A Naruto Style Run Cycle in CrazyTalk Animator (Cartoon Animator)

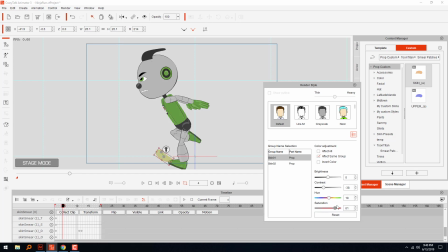Let's see. I know I'm in here somewhere for get that green. Can't go by the actual colors on that lever because I just don't know how they get those colors.
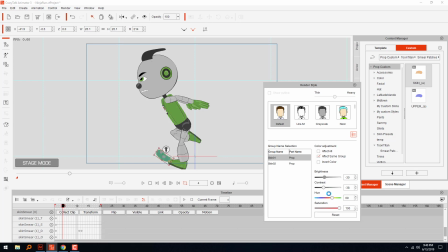You just gotta see. I'm like on the yellow side, and I don't know. Just gotta fill with it until you get. That's almost about right. It's maybe a little bit dark outline. That's about right.
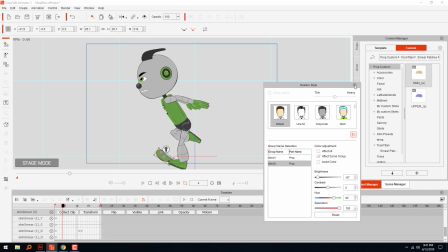Close enough. Maybe, yeah, let's just deform it.
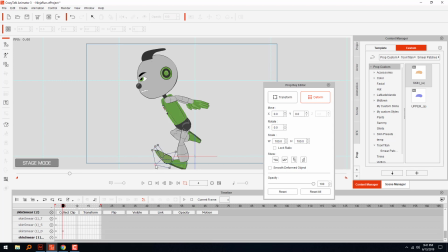Yeah, I'm not even going to try to attach it to the foot. I'm just going to leave it there.
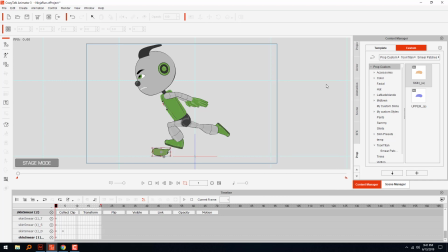It looks so weird when you're just looking at the frame by itself. It's like, what the hell is that, you know? But there's a method to the madness. Let's hide that real quick. Short for one frame.
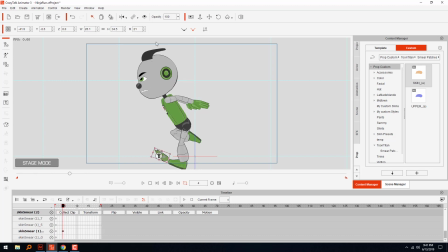Right there. Right there. And then it'll hide again. Like, why would you do that? It just looks weird.
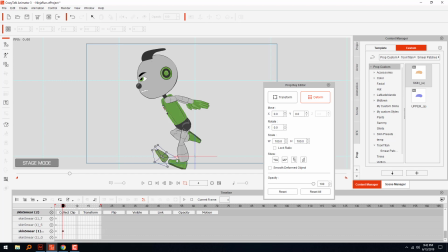Eh, that's good enough. Come on. I think, yeah.
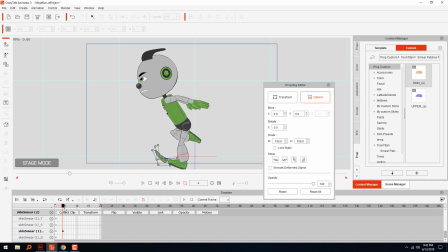Nope, yeah. Okay, so if we curve it a little bit more, see, there you go. Now we're just gonna show it for one frame or so, and then we're gonna hide it. Let's see. All we needed is for that little glitch to show up for like one frame.
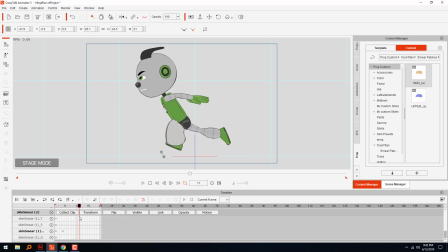Boom, see? So once you see it in motion, it kind of like makes sense. Obviously, if you freeze frame it and just look at that one frame out of context, it just looks kind of stupid. You know, it kind of looks dumb. I was like, why would you do that?
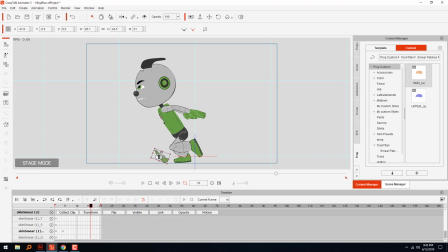But once you see it in full motion, it does add to the visual quality.
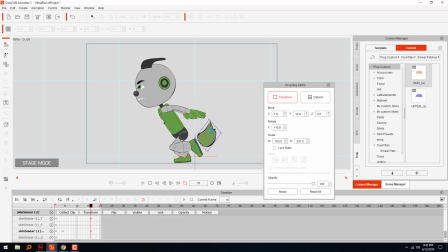I'm gonna do something similar over here for this. I don't know if I should attach it or not. That doesn't look too bad.
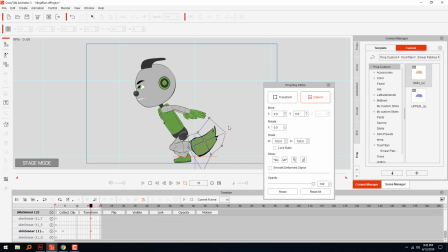Okay. Maybe hide it on the next frame.
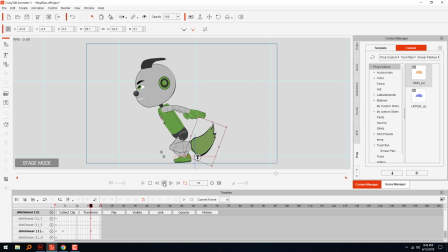Yeah, that's not bad. Let's take a look at that. Boom, boom, boom. See?
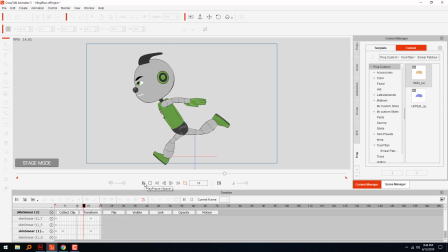It's not that bad at all. Your brain just kind of fills in those gaps and makes it work, you know?